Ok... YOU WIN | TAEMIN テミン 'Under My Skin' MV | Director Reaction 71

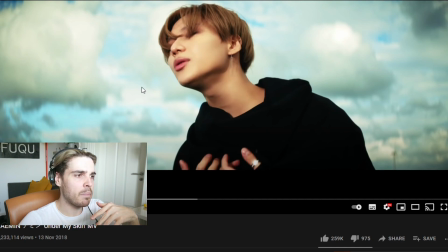[4:05]
I'm not really sure if they used a reflector or proper lighting, but I can imagine that there was sun there and they reflected the sunlight back onto him. It looks really, really nice, I must say. And also they're very lucky with the background. Really lucky moment for them.
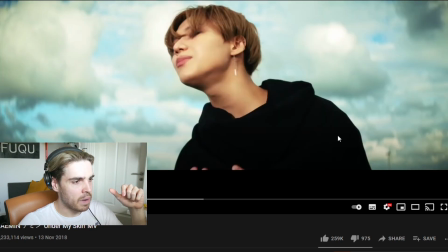[4:18]
The only thing I don't like, in all honesty, let's go back there. You have a windmill here. I don't know if you guys can see it. Yeah, it is the location. It is nature, but maybe turn the angle a little bit and the windmill will be gone. I think that would have been good as well.
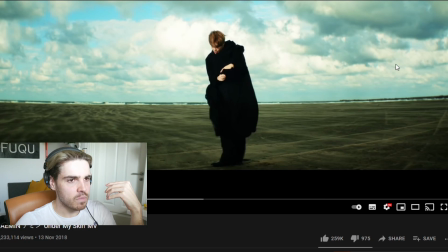[4:35]
Because we're really just working on a natural environment. And you have no artificial man-made structures here. So why is a windmill there? It's something that I would just maybe question there, and maybe would have turned the angle to a certain point.
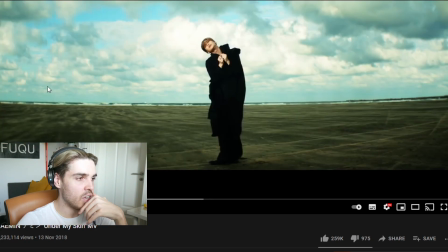[4:49]
But I must say, this is a really wide angle lens. You can basically see the distortion. And this is something for maybe you to learn. Do you see how sharp everything is here, here, and here? But the more you go to the edges, the more unsharp it gets because there's distortion in these really wide angle lenses.
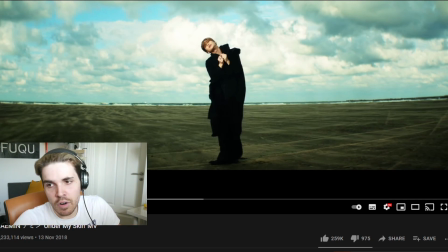[5:05]
It looks good, but like I say, if you don't focus on these edges here, everything fine. The focus is anyway here. The god himself, TAEMIN.
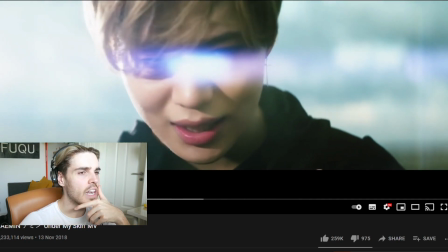[5:17]
Lens flare.
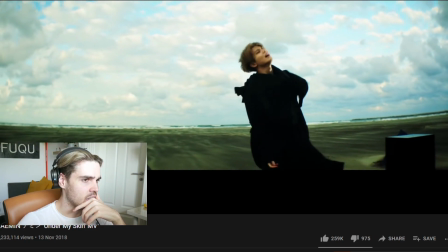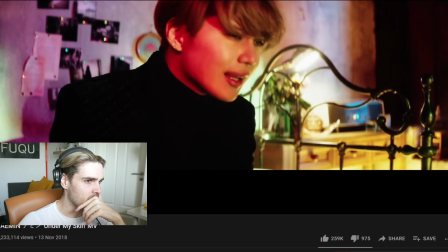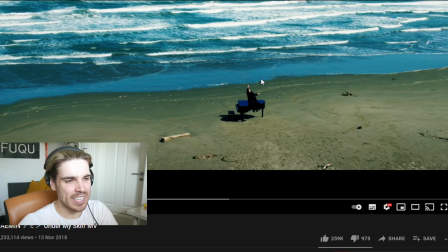[5:29]
I knew it. The piano has returned. I'm just happy that they actually have a piano here. It just looks really different and looks very dynamic. The question is, does it look good because it's black and black because TAEMIN is also in black? Most likely, I think it looks good. I wonder if they play with different colors a little bit.
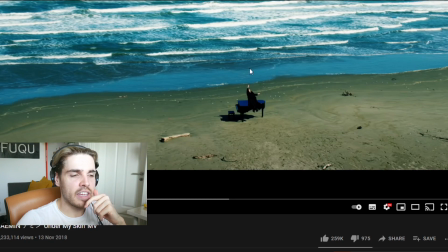[5:46]
If he was wearing a different color, if that would have been interesting as well. But I think they had to choose black because it's the only color that would stand out in this color palette. It's a very bright background actually. So I think it's fine for what it is.
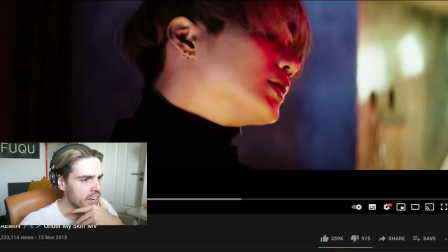[6:00]
Nice drone shot. A very nice aesthetic here. I mean, these are just things that they placed here.
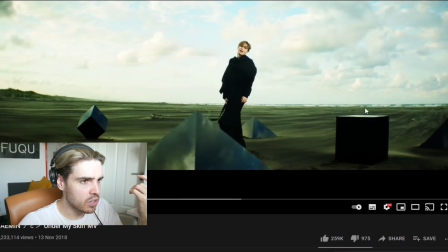[6:06]
So these are the only props they have. But I love that they're still in the same location. They have some lights. I mean, we can see that the sun is basically here somewhere, but they have all these lights pointing at him here. And I love the sand still. The sand is such a beautiful, natural movement that's happening right here.
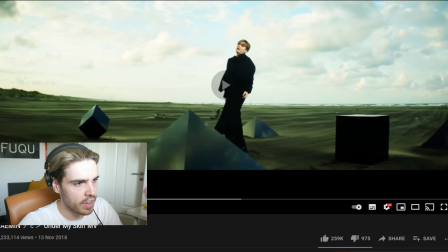[6:23]
You do have a bit of a tire track here. That's totally fine. Or car tire tracks. You can actually see that. Whoever came here, I love picking these things up, you know, like you can see that there was a car here,
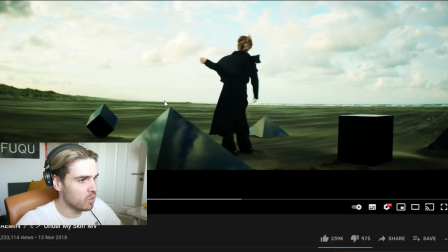[6:35]
dropped off all these props and most likely drove away again. It could be over here somewhere or behind this hill. I'm not really sure, but I'm happy that they went this way. Again, if it was me, maybe the tire tracks could have come from behind the camera, so we don't have to film them, but they're there and that's totally fine.
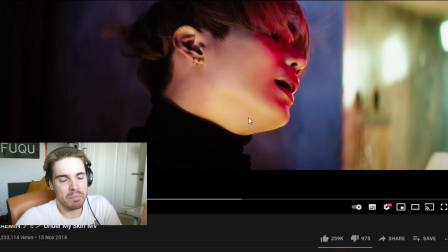[6:52]
Unless they were not even there, you know, for the props, I might be mistaken, but maybe scrape them away for a little bit more of a perfect shot, but it's totally fine.
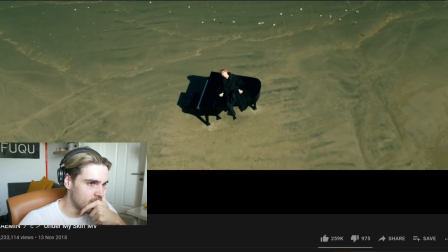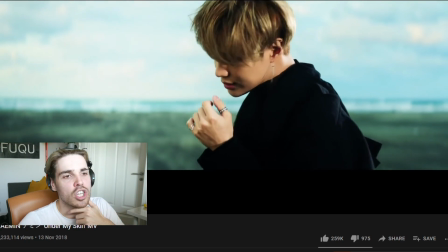[7:07]
Really good job on lighting here though.
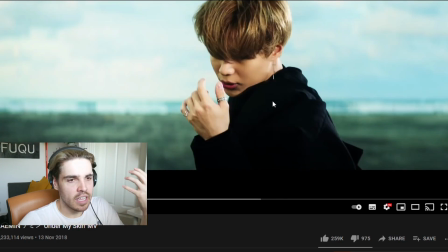[7:09]
To have lighting like this just takes a lot of effort because you need either a very strong light or you need a lot of reflectors to reflect light. But I don't think they used a reflector here because it was super windy. It would have been blown out of hand. So they used panels, but it looks really good.
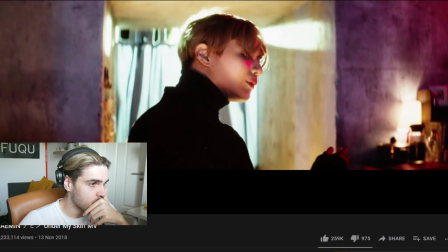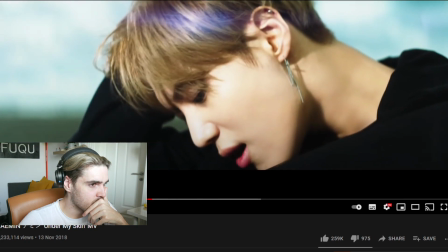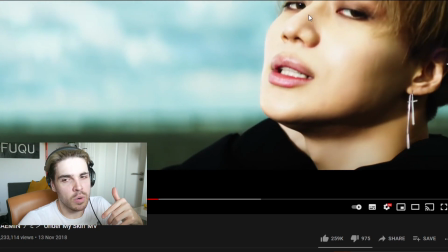[7:37]
I really think as well for TAEMIN's videos, they always have these intense scenes like this where they really come close to him. It looks really good. That's all I can say. It's fan service. People like this. I understand why they like it because it just makes it a little bit more personal between the viewer and TAEMIN himself.
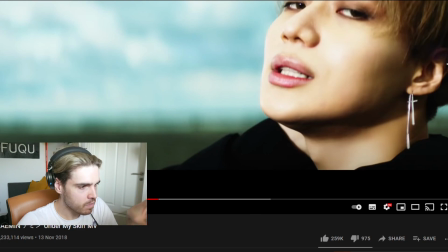[7:54]
So whoever directed this, most likely TAEMIN had a say in this as well. It looks good just.
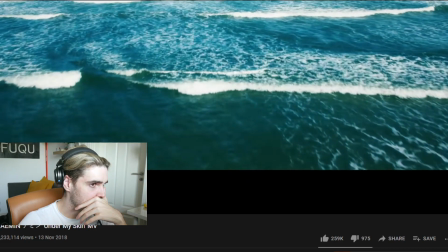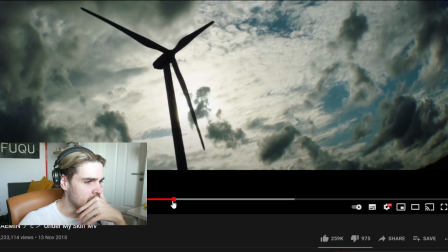[8:08]
Interesting what they did here actually. Where is this?